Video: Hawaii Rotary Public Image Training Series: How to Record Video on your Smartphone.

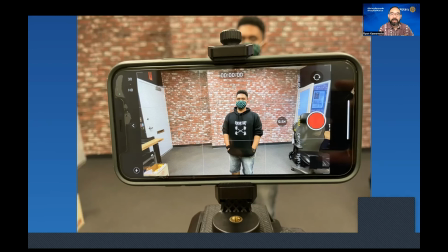I think it's a little bit more interesting than this shot. Okay, this is not on the rule of thirds.
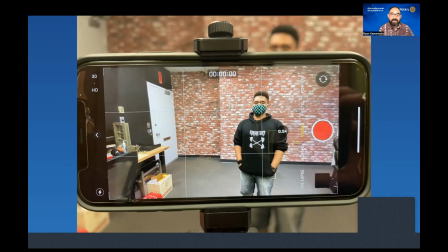This is not on the thirds. This is on the thirds. I think that's a better looking shot.
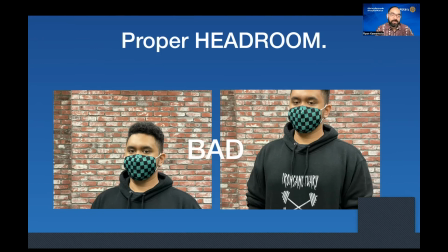Okay. Another thing I want to use, especially when you are recording people, is something called proper headroom. And you see this all the time actually in Zoom meetings where actually people have really, really bad headroom. An example of that is right here. You can see the image on the left has too much headroom or negative space on the top of the head.
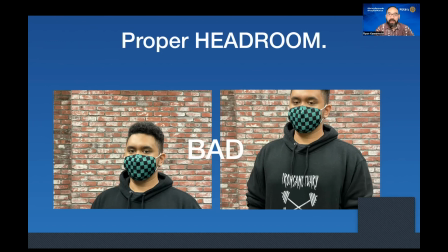See, that's a very, very bad technique. Likewise, on the frame on the right, you see not enough headroom where we are cutting off part of the person's head. So these are 2 rules, very easy to follow. Proper headroom. What does proper headroom look like? Well, here it is. This is proper headroom.
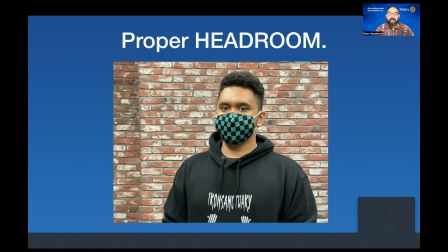You have a little bit of negative space on the top there, see? So it'll make the image and the composition much, much more pleasant to the viewer. And you can actually take this tip and use it in Zoom as well when you're setting up your Zoom cameras.
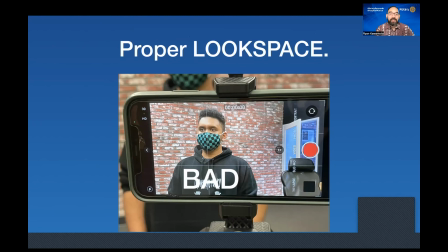Also, you want to use something called look space. And this is if somebody is looking at something off camera or looking to the side. So you can see right here, our subject is looking off to something at the left, but we've placed him really,
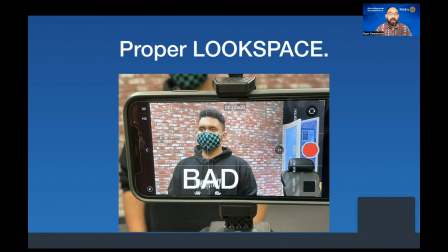we have him on the third, on the left side, but it's like he's way off to the left side and you have all this negative space on the right side. So that's not really working so well. And it looks like he's looking right into the wall. So this would be a much better composition.
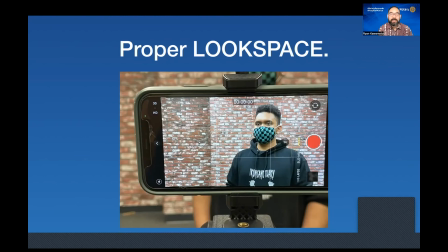See? So he has proper look space. He has negative space on the side to where he is looking, his left side. Well, camera left, that is. So that's just another tip to help you with some of your framing and compositions. Okay, well, that's it for today. Thanks for watching this short segment on how to record video on your smartphone. I'm going to put an email address up so you can go ahead and reach me afterwards if you have any further questions.
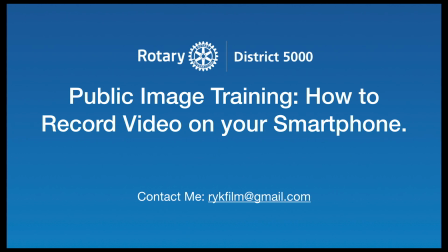But get out there and start recording your projects and let's get them up on social media for everybody to see, all right? Okay, mahalo for watching.